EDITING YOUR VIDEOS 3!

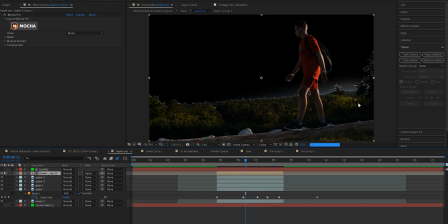That was pretty much it now You will notice that the side of the tree is I didn't key out all the white Now here's the nice thing about that because I was putting this on a drone shot that had sort of bright lights in the sky You couldn't notice even though there was different colors and stuff like that And they were shot on different cameras at least I think you could not notice the white of the trees So that worked out
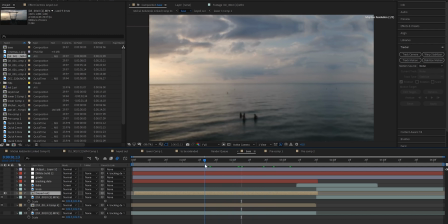really nicely So now I brought it back into my main composition and here's where it started to get a little bit more tricky Essentially what I needed to do is track this drone shot sky to the movement of the pan of the walking shot If that makes sense
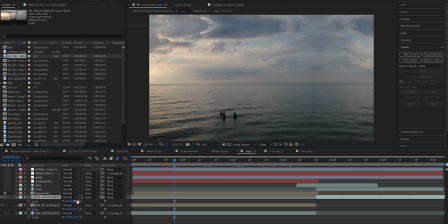the reason why I got tricky is because because I needed to essentially scale into the drone shot now at first I tried to bring it into Photoshop and tried to extend the edges of the drone shot So I used like the clone stamp tool and everything like that But the issue is is that the
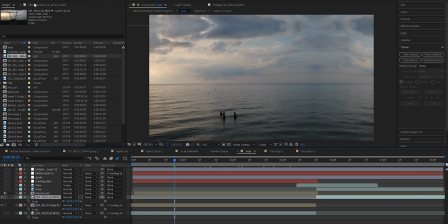water was moving and obviously it still couldn't work for that I needed to have the water moving so the other thing I tried out was the motion tile But the issue with that was that it looked unnatural because the water was kind of going at a V It was super obvious that it was just a motion tile and I didn't like that now What I could have done is I could have just cropped in and I tried that for
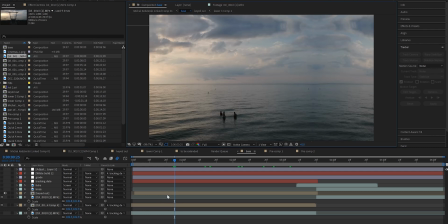a bit But the issue was is it lost so much of the quality of the drone shot It made it look like literal garbage by scaling in so I had to think of an alternative way So what I ended up doing is I did use a motion tile to extend the edges of it I ended up using a little bit of puppet warp to try to make the sky look more natural because a lot of times you get these like weird V's and when you're using motion tile and then the other trick that I used is I ended up adding this white gradient on the side and what I was trying to do with that is essentially just block out where the motion tile started. I always talk about it. I'm going to talk about it again. Editing is like a magic trick. You're trying to use smoke and mirrors to cover up your loose ends.
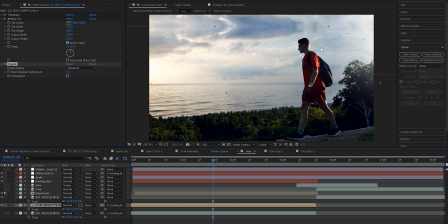Gradients and things like that are sort of the smoke and mirrors of editors and I was using that gradient to cover up some of my sort of mistakes if you will. Now the nice thing about it was this light on the side of him actually worked well with the gradient so there wasn't much of an issue there.
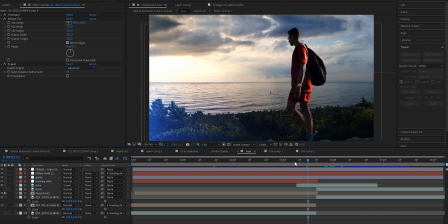After that I Ended up, you know adding in this flare and then I ended up adding a luma fade to him And I just luma keyed him out a little bit for the last few frames and then it fades off and we're onto the drone shot So this was actually pretty detailed edit. I try to go over as much as I can I don't want to keep you guys here forever, but that's essentially what I did. I think it was a fun effect It was a pretty cool transition. So this is the before and this is the after
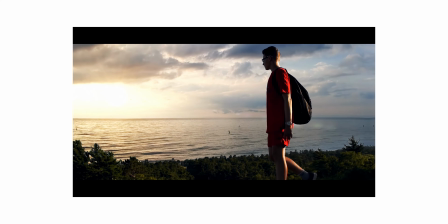So thank you Michael so much for sending me these shots Be sure to check them out on YouTube if you guys want and I think that's about it So let's move on to the next shot.
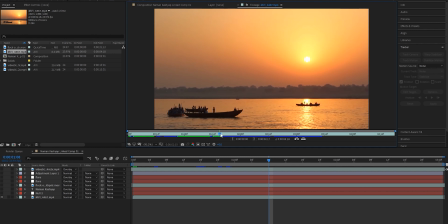Alright, so this next shot is coming in courtesy of Neman He said that he's been following my channel since January 2018. Thank you so much. That is amazing And he actually sent in a whole bunch of footage for me to mess around with bunch of cool footage But the one I ended up going with was this just super cinematic I mean,
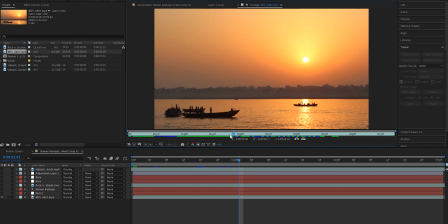this is like peak cinematic shot of some boats on the water with the Sun setting behind them I thought it was beautiful and it didn't need too many effects So I just
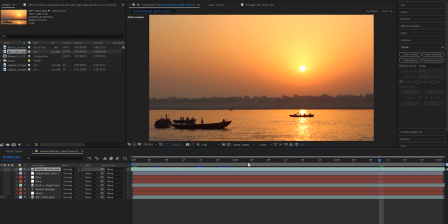did a few little quick tweaks started off in Premiere obviously and then eventually brought it into After Effects I tracked the
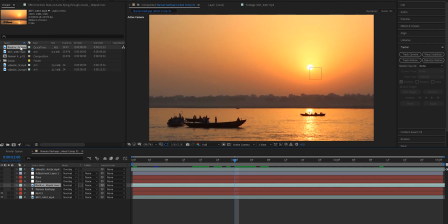backgrounds of the trees and then I actually went to video blocks calm and got some stock footage of some birds flying across the sky
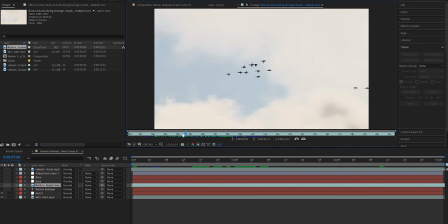I brought those into After Effects keyed them out But the interesting thing was it was a little bit tricky because actual footage of the birds was moving It was panning along with them and I needed it to be stationary So I ended up actually not using the position track and I just sort of
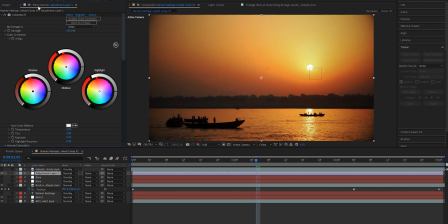keyframe them just going across the sky I ended up adding the colorista effect to do my color grading And really I did just some simple grading because the
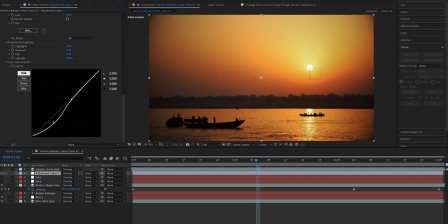colors were already super nice in this shot Pretty much all I did is I just went down to the tone curve and brought down some of those midtones and shadows And then I also ended up adding in a light flare to sort of accentuate the sky I did this with the optical flares
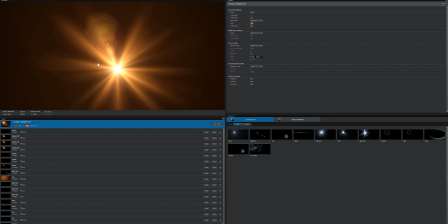pack from videocopilot.com It took me a long time actually to like come up with a flare that just felt right for the shot I didn't want the flare to be like center stage I didn't want the attention to be on the flare.
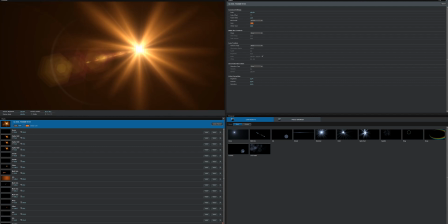I wanted it to be on the people I just wanted to dramatize it a bit So I messed around with a whole bunch of different options But ended up
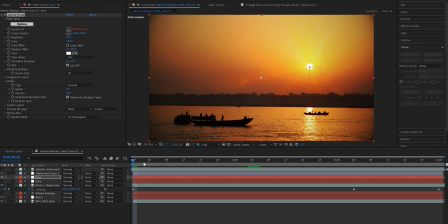landing on this sort of starburst kind of look with a little bit of a flare going to the side But nothing too much after
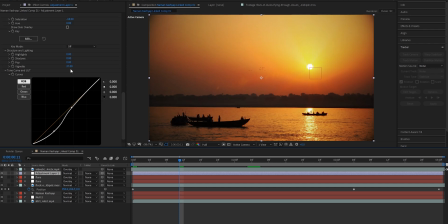that I ended up adding a vignette to just sort of just bring the attention towards the center of the frame and then just for fun I added in Naman's name right into the center and I just I thought it looked kind of like I don't know like the opening credits to a film or something like that It just had the right feel for me But yeah, I thought it just looked nice and then I changed the blending mode of that text to overlay So the text kind of blended in seamlessly overall.
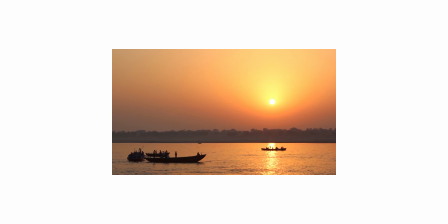This is the before and this is the after Yeah, it was just a fun clip to mess around with there's really no rhyme or reason why I did the things that I did I just thought it looked nice, and yeah, that was about it So thank you so much Naman for sending in all your footage really really appreciate it Alright,
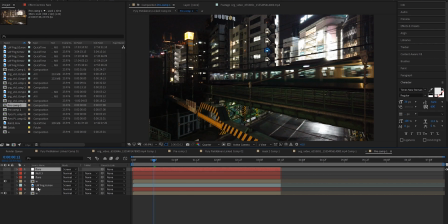so the next clip is coming in from PR. I don't know how to pronounce your name I'm so sorry, but he said he was in Tokyo right now. He got loads of sick footage, and he sent me some highlights He also said that his insta and future YouTube is P Y R Y Ptk to definitely check him out I ended up landing on these two different shots one of this train and one of these people walking in the streets I was super excited just to mess around with these shots and see what I could do So I started off with this
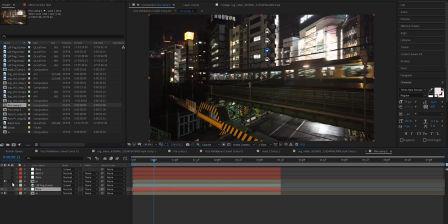train shot and the first thing I knew I wanted to do was add in some optical flares I was like the obvious thing.
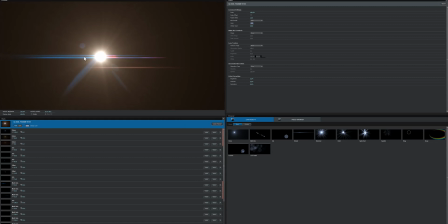So same thing as always. I made a solid layer named it flare added the optical flares effect I always just mess around with some presets and things like that to find the right flare
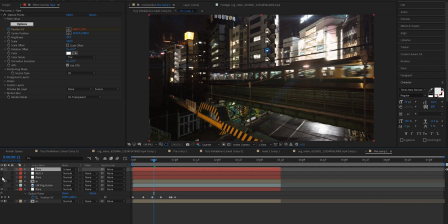end up going with this subtle sort of Anamorphic flare and then manually track them onto these lights on the train I ended up doing
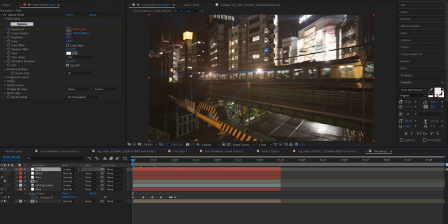two of those flares just tracking them along. They were subtle nothing too crazy But I think it just helped it to bring out the effect a bit more I also added one in the top right corner just add a little bit more anamorphic flares You can never have too many of those but once again try to keep it subtle.
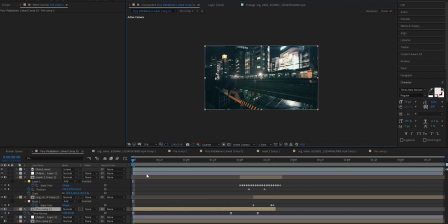I added an adjustment layer used colorista and I actually used a Custom let that I've made called frozen. It just brings out some blue tones Definitely does not work for every single shot But sometimes you get kind of lucky and I actually did get lucky with these shots So it worked out nicely and added in some blue tones And then the other thing that I did is I added on this
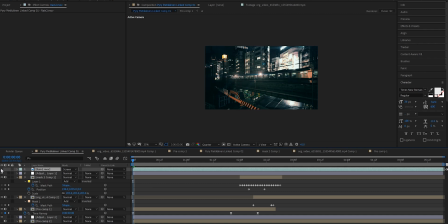rain MOV file from lens distortions.com I think I got it in a pack from there I brought down the opacity of the rain to
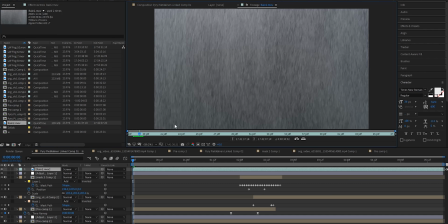14% just because I wanted it to be super subtle But the roads and everything were already wet so it looked pretty natural Now the next thing is
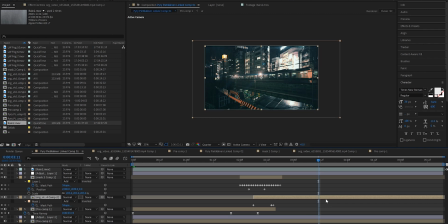I have this other footage of these people walking in the street and I wanted to link these two shots together Somehow I wasn't quite sure what I was gonna do But I ended up just masking out one of these pedestrians walking across the street I scaled him up blurred him out and then
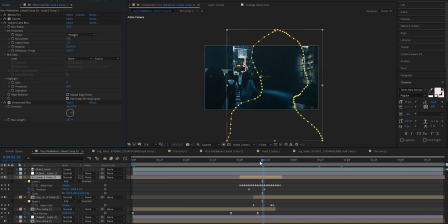I use it sort of as like a frame blocking type Transition of him walking across the frame and we cut into the next clip And then the last thing that
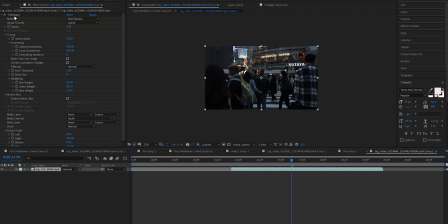I did that I was really stoked on was I actually added a time warp effect To these videos and time warp essentially allows you to add in artificially Frames to your videos to slow them down so there's sort of this moment this beat where everyone in the street stops And I think the train stops as well,
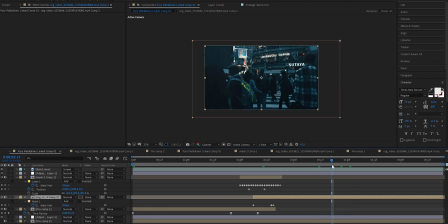and then it speeds back up and goes along with the flow thought it looked really sick I've done a whole tutorial on time warp
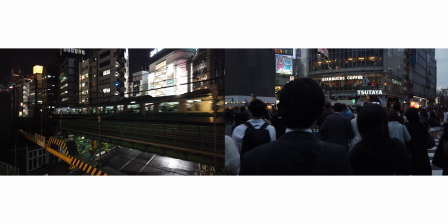before if you guys want to check that out I'll link it down below so this is the before and this is the after Thank you so much for sending it in I want to go to Tokyo so bad someday explore Japan It would be so so cool. That's definitely on my bucket list, but once again Thank you so much for sending in this footage. All right, so moving along we are flying through these my friends The next one is kind of like I didn't I didn't really kill it. I'm not gonna lie I didn't kill it, but I thought I'd throw it in here It's not my best work But I did the best that I could so the email was called my first hyperlapse and this clip is coming from someone named Adam I think he is Swedish, but the clip is just called my first hyperlapse This hyperlapse is way better than my first hyperlapse just for the record my first hyperlapse Like I didn't even know what I was doing so great job on that Adam But I did my best to try to stabilize it in After Effects So I
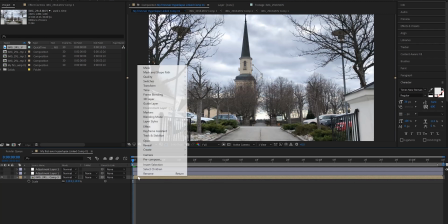brought this clip of it looks like this church I brought it into After Effects and the first thing I always try with hyperlapses is I just use warp stabilizer And it's kind of like cross your fingers.